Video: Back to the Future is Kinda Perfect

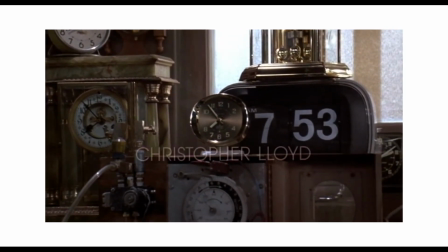The very opening long take of all the clocks, setting up the underlying narrative design in the entire film and franchise.
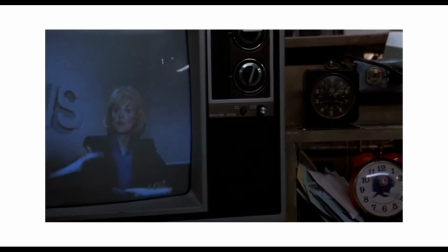Time, or time travel to be specific. 2. Plutonium theft newscast.
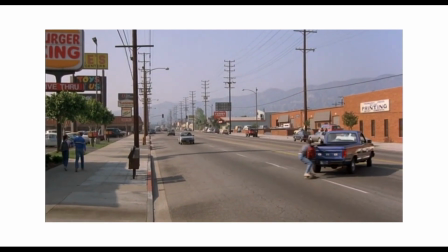3. Skateboarding and using cars to get to destinations, setting up how Marty gets away from the bullies later in 1955.
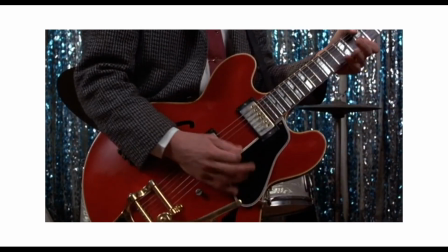4. Marty plays the guitar, setting up later scene where he plays the guitar on stage at the school dance in 1955 to get his parents back together.
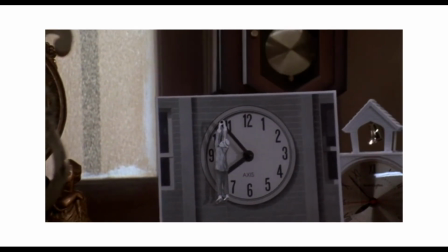5. A man hanging on the clock tower, a visual nod to how Doc Brown hangs from the clock tower during the climax of the film.
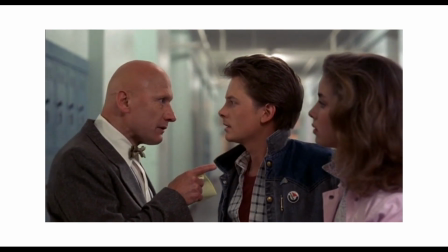6. The dialogue between Mr. Strickland and McFly about Marty's dad being a slacker and how history is going to change.
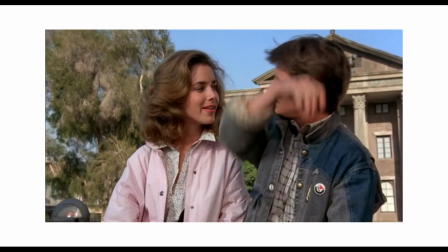7.
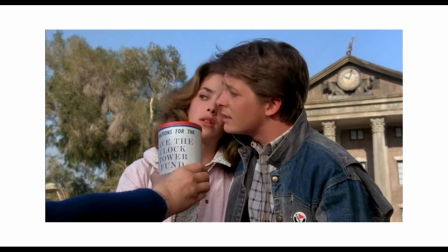Marty and Jennifer are about to kiss until a clock tower activist interrupts them, and what you know, the clock tower is exactly how Marty gets back to the future.
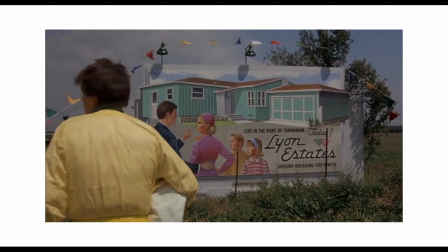8. Doc Brown says that the Lyon estates and area around it used to be all farmlands, and what do you know?
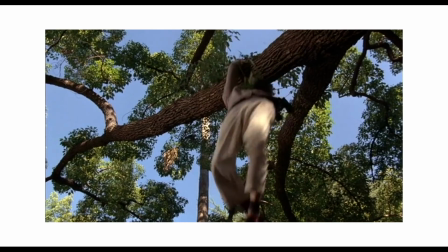In 1955, it was. 9. Marty's family has this little exchange on how Marty's mom and his dad met about hitting him with a car.
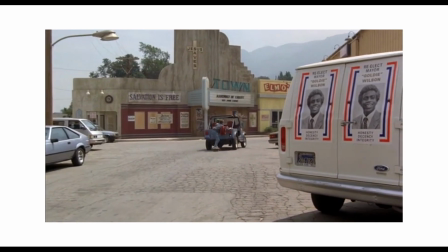And boom, later on, Marty is the one who gets hit. 10. The mayor of Hill Valley is actually the janitor of the shake shop in 1955.
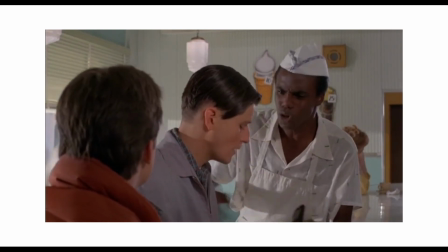All of these setups take place in the first act in just around 30 minutes,
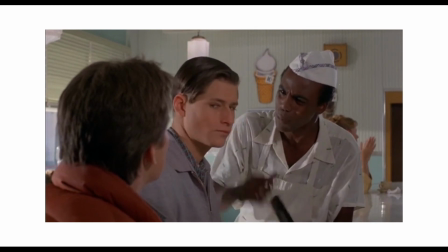within the same time that is dedicated to introducing characters, plot lines, setting, and tone.
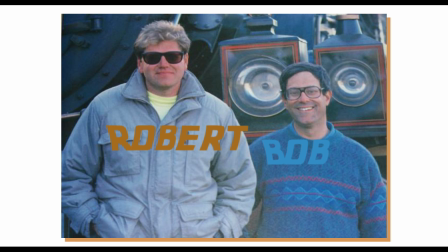I swear, Robert Zemeckis and Bob Gale were on storytelling crack when writing this film.
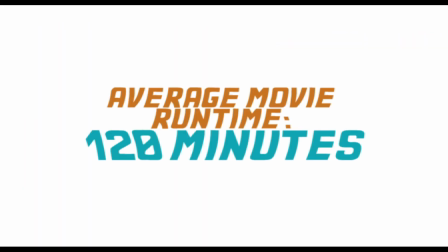The average movie runtime is around 2 hours or 120 minutes.
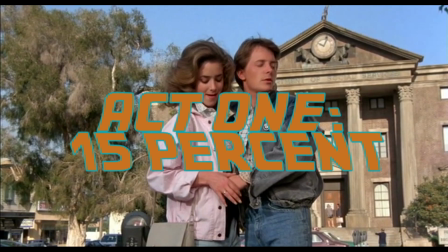And according to the 3-act structure, Act 1 takes about 15% of the movie's runtime.
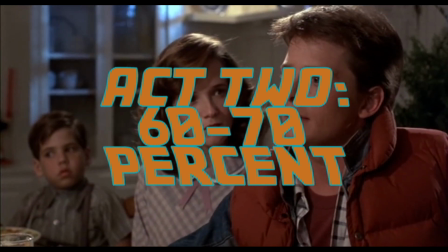Act 2, being the longest act, takes up about 60 to 70% of the movie's runtime.
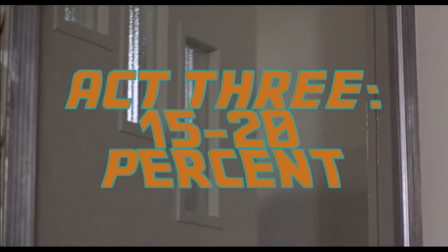And the third act runs until the movie is over, clocking in at an average of 15 to 20%.
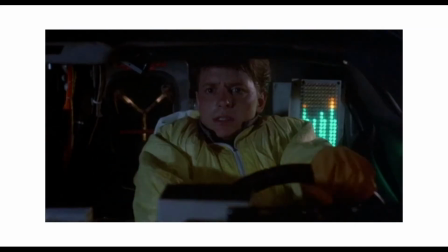The beginning of Back to the Future takes place in the first act in 1985.
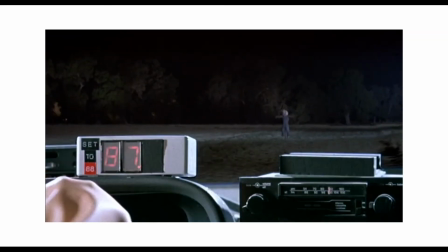Exactly at 31:30, Marty McFly is transported from 1985 to 1955.
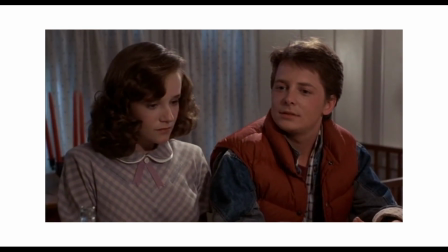The second act takes up around 70 minutes because this is where the bulk of the story takes place, and it is set in 1955.
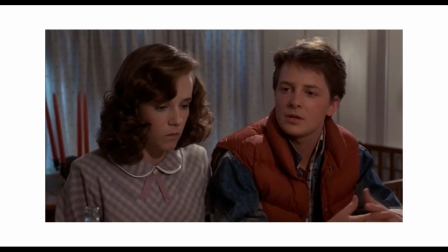If time in 1955 was wrapped up in around 30 or 40 minutes, then the audience would feel we were cheated out of an actual dire situation.
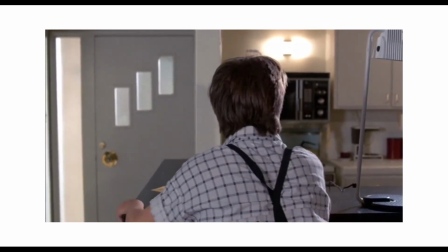Once Marty or the audience is back in 1985, everything from there on out is all different because of the changes Marty made back in time.
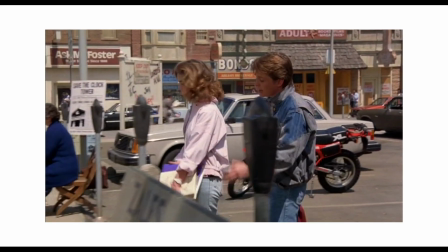When you add up all the time that is dedicated in this film to 1985,
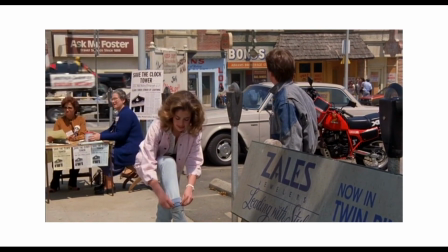around the time Act 1 and Act 3 are added up, it clocks in around 40 minutes.
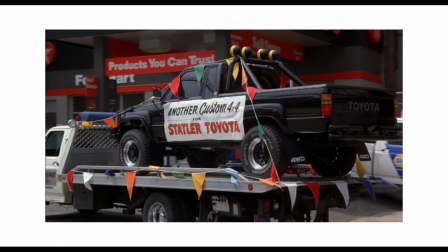That's roughly 35% of the film's runtime. Just about perfect timing for a 15, 70, 20 minute runtime for the 3 acts of a film.
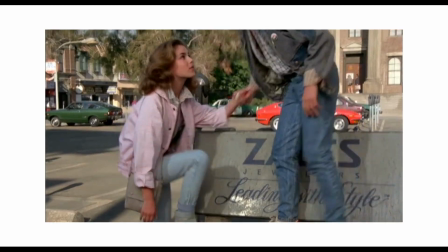Back to the Future uses the 3-act structure not something as to get by, but as a structure for their time traveling story.
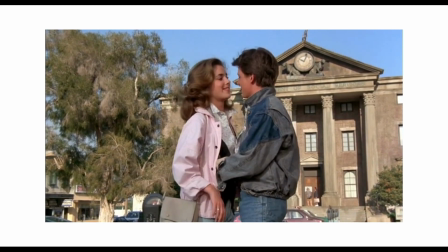Every story element can be implemented in a movie setup just for it to be used for a silly gag or joke or no payoff.
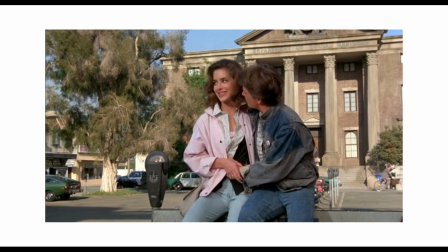In Back to the Future, no second is wasted.
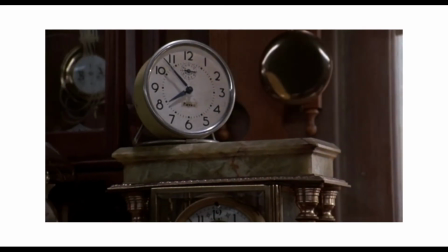Even in the opening shot, it's a long take of various types of clocks while the main credits roll and the characters' backstories and hobbies are fleshed out through news articles.
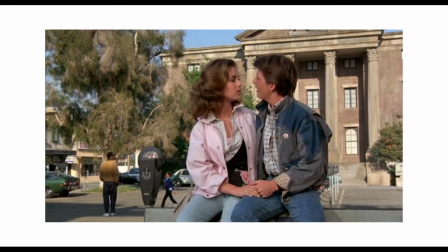Goodness, this movie is so well created.
Let me introduce you to the future.
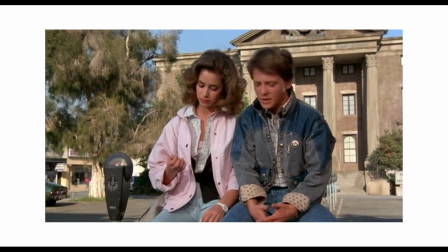Back to the Future is a movie that tells a cohesive, fun, interesting story that never loses its tone, feel, and most of all, time.
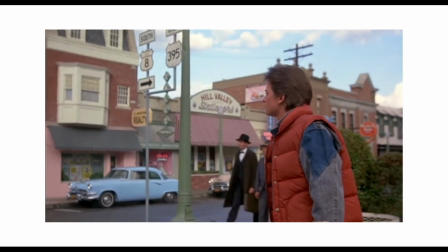Yes, it is a classic, and very few time-traveling movies have ever come close to matching its storytelling expertise, and even less movies of any genre.
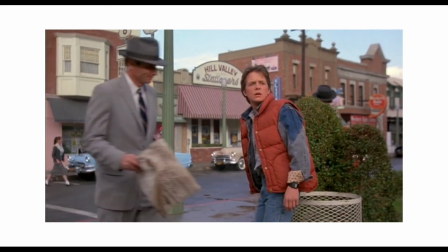Maybe I'm just overanalyzing something that was meant to be experienced on a surface level,
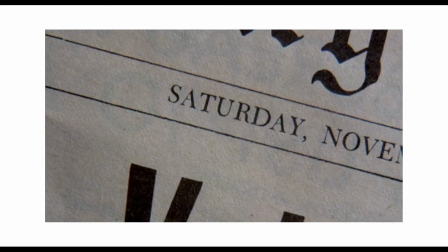but what came out of the writer's room onto the screen in 1985, it inspired me to tell stories and make videos,
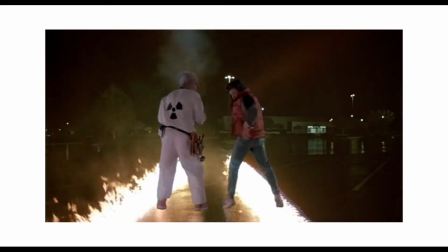and will hopefully inspire millions around the world and throughout the rest of time as well.
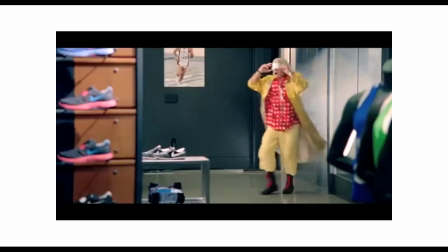I love Back to the Future, and hopefully this video could maybe influence you to watch it as well, and hopefully the whole entire franchise.
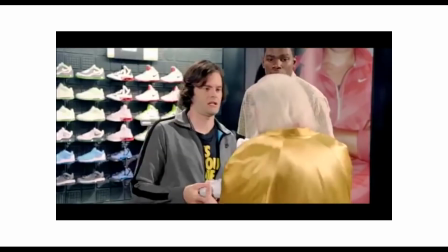As always, like, comment, and subscribe, and I'm curious to what you guys have to say about Back to the Future.
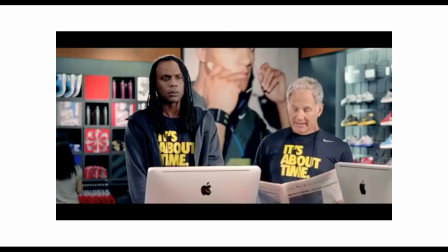Do you love this movie as much as I do, and if so, why?